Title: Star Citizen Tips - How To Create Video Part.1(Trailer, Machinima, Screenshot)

frame proportion this will be the first
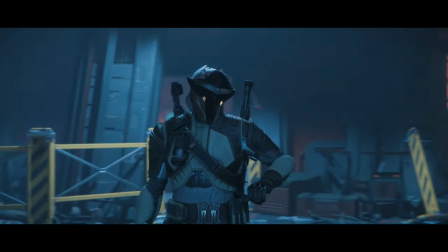4:08 step if you wish to start recording something or do just a simple screenshot in
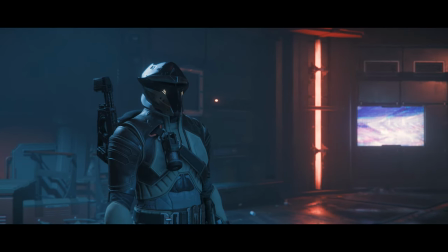4:14 this video i'm at grimmets currently and i will just play with the camera i will move
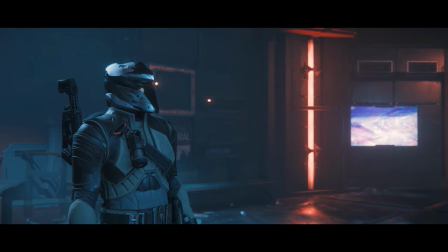4:19 the camera around and zoom in zoom out and try just to find a nice camera
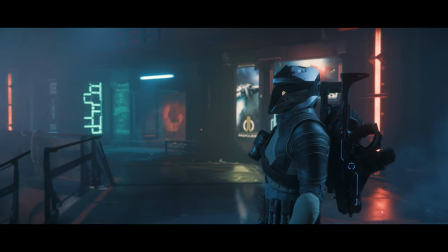4:24 angle you can use one of the camera angle that you have seen before
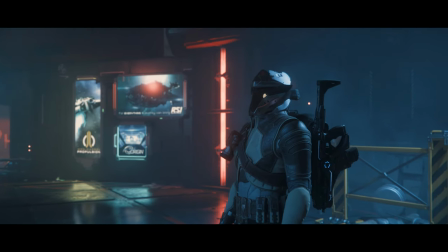4:29 there is no obligation because it also depends on the background if for example you
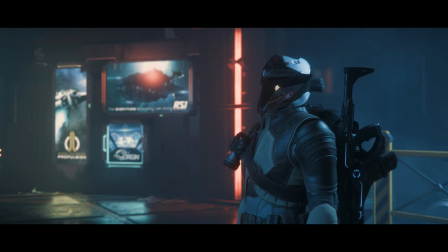4:33 want to show something in particular and when you are doing this
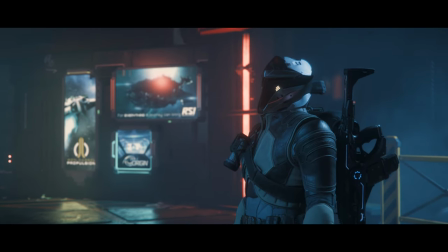4:38 you can use a rule is a third and two third so in the
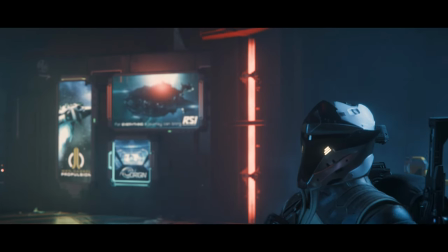4:42 right side you will have for example the character and on the left
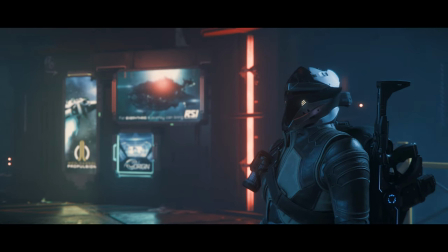4:47 the background for example here the the advertising of ships
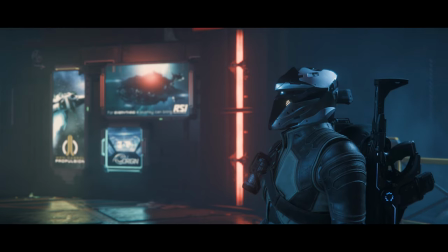4:52 and some lights I will just specify that I have a 21 by 9 screen but this
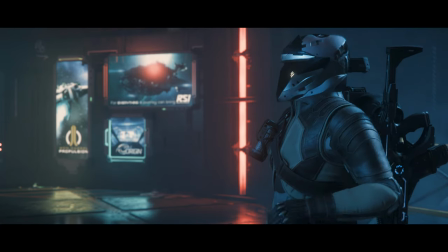4:57 rule is also working for us if you have a 16 by 9 screen resolution
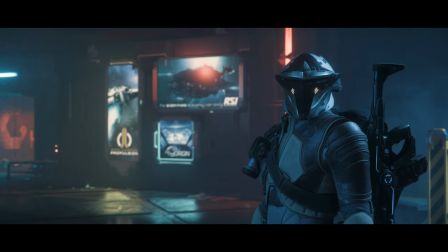5:02 there is no difference okay for the next I have this other
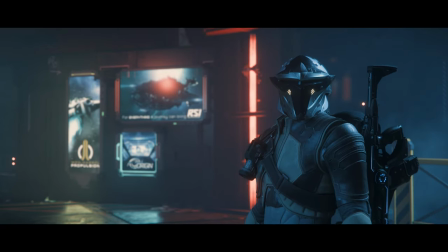5:08 image video recording as you can see I have done the same I
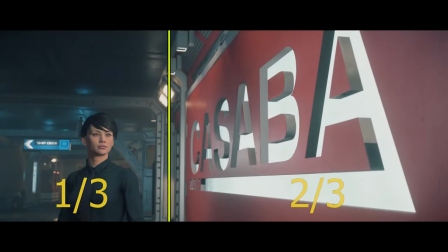5:15 have one third and two thirds and into the two thirds part I have the Casaba outlet
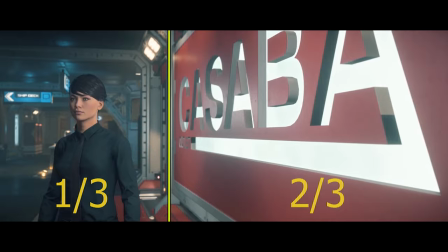5:21 logo so this is something that you can use for many many situations
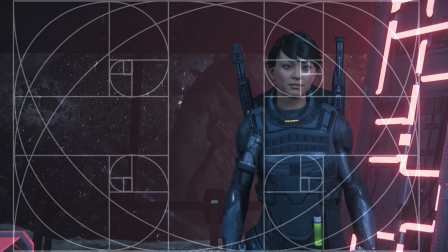5:27 and so on if you have already reshade installed on your computer there is a package on the web that you can download it's called Otis FX and there is a tool in it called Golden Ratio and
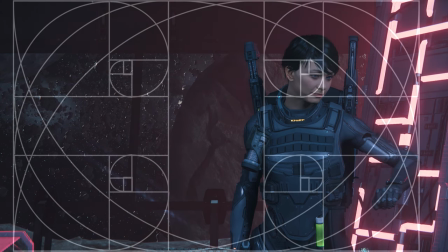5:42 so you can display it on your screen so you activate it and so you will be
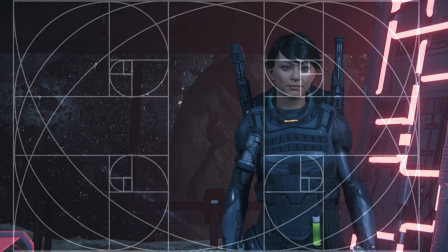5:47 able it can help you to set up your character place your background image for
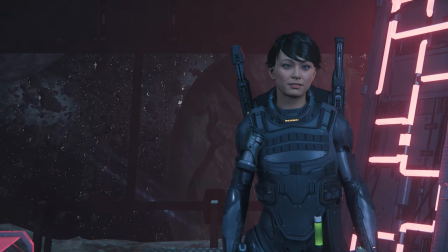5:55 example nature amount time mountains landscape and so on and so maybe it will help you to take a nice screenshot.
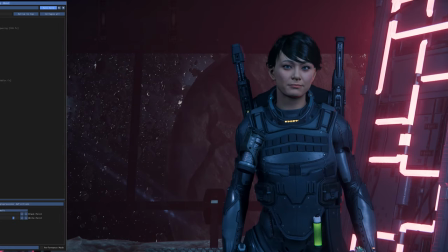6:03 I have not been using it very often because I have a 21 by 9 screen and so it's not made for me, it's more for 16 by 9 but it can be useful so you can download on the web, I will put the link into the description.
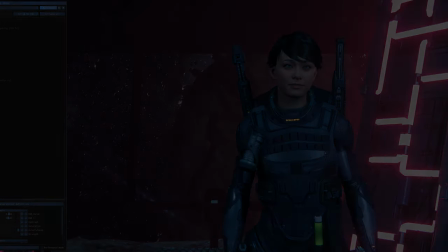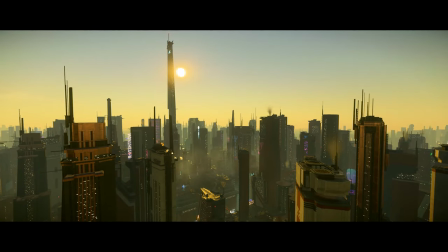6:25 Light and lightning are crucial elements in a video because they play a big role in creating the visual impact and mood of a scene.
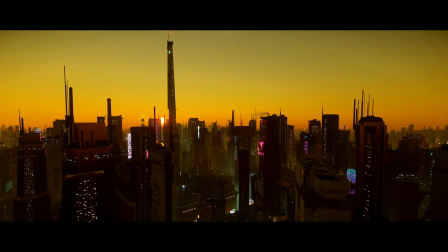6:33 The light can be used to set the tone and atmosphere of a video, while lightning can add drama, excitement and tension to the footage.
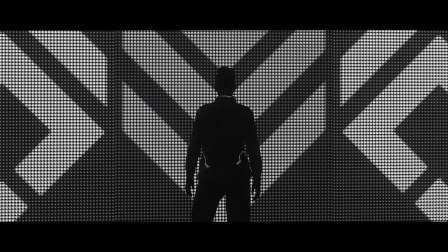6:42 Purple lightning is essential for any video, shoot or screenshot.
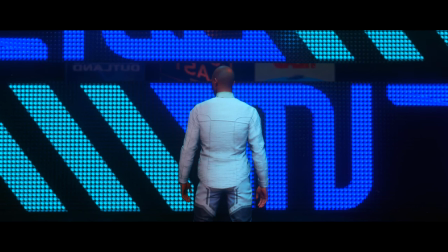6:46 Purple lightning ensures that the subject is well lit, that the colors are accurate and that the details are visible.
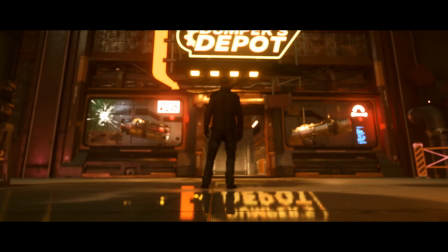6:53 It also helps to create depth and dimension which can add a sense of realism to any footage.
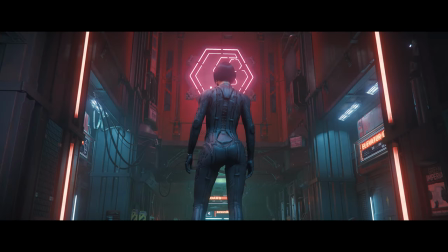6:59 You will start by putting your subject into your frame, find the best angle for the situation and depending where the light source is located.
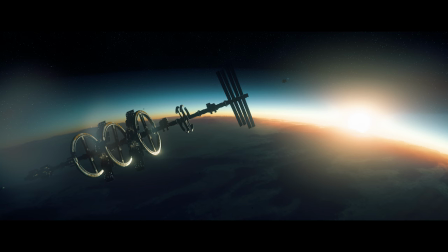7:08 Once you have this, you will be able to start recording or take your screenshot. You can also use Reshade to play with color and light.
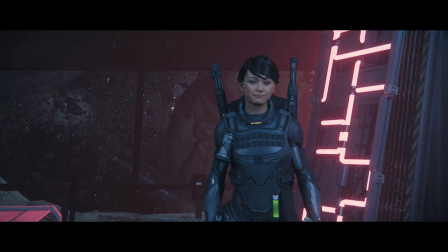7:16 So I don't use it very often for video but for screenshot you can use it and so you will be able to enable a few things like dpx
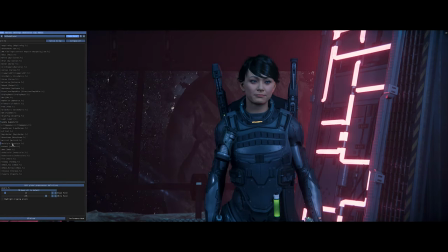7:28 curves and level you can also display the balance between dark and white and so you can adjust i recommend you to use it for your
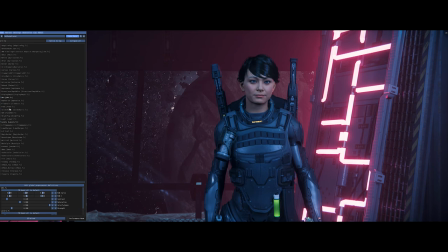7:38 screenshot you can have better contrast better white and better color now that
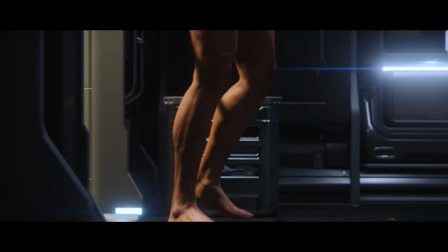7:46 you have those tools to get a nice screenshot or video capture you want to improve them and the next thing will be to add some movement to it.
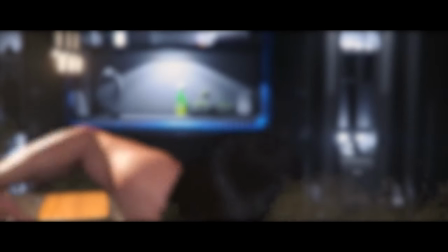7:55 In screenshots, movements can be used to capture dynamic shots and add a sense of motion to the still image.
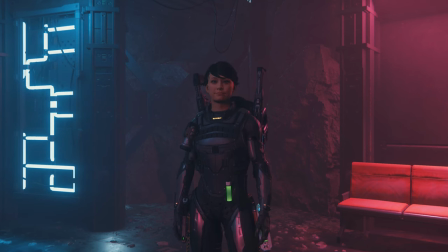8:01 In video with your mouse you will be able to do some camera movement such as panning, tilting and tracking.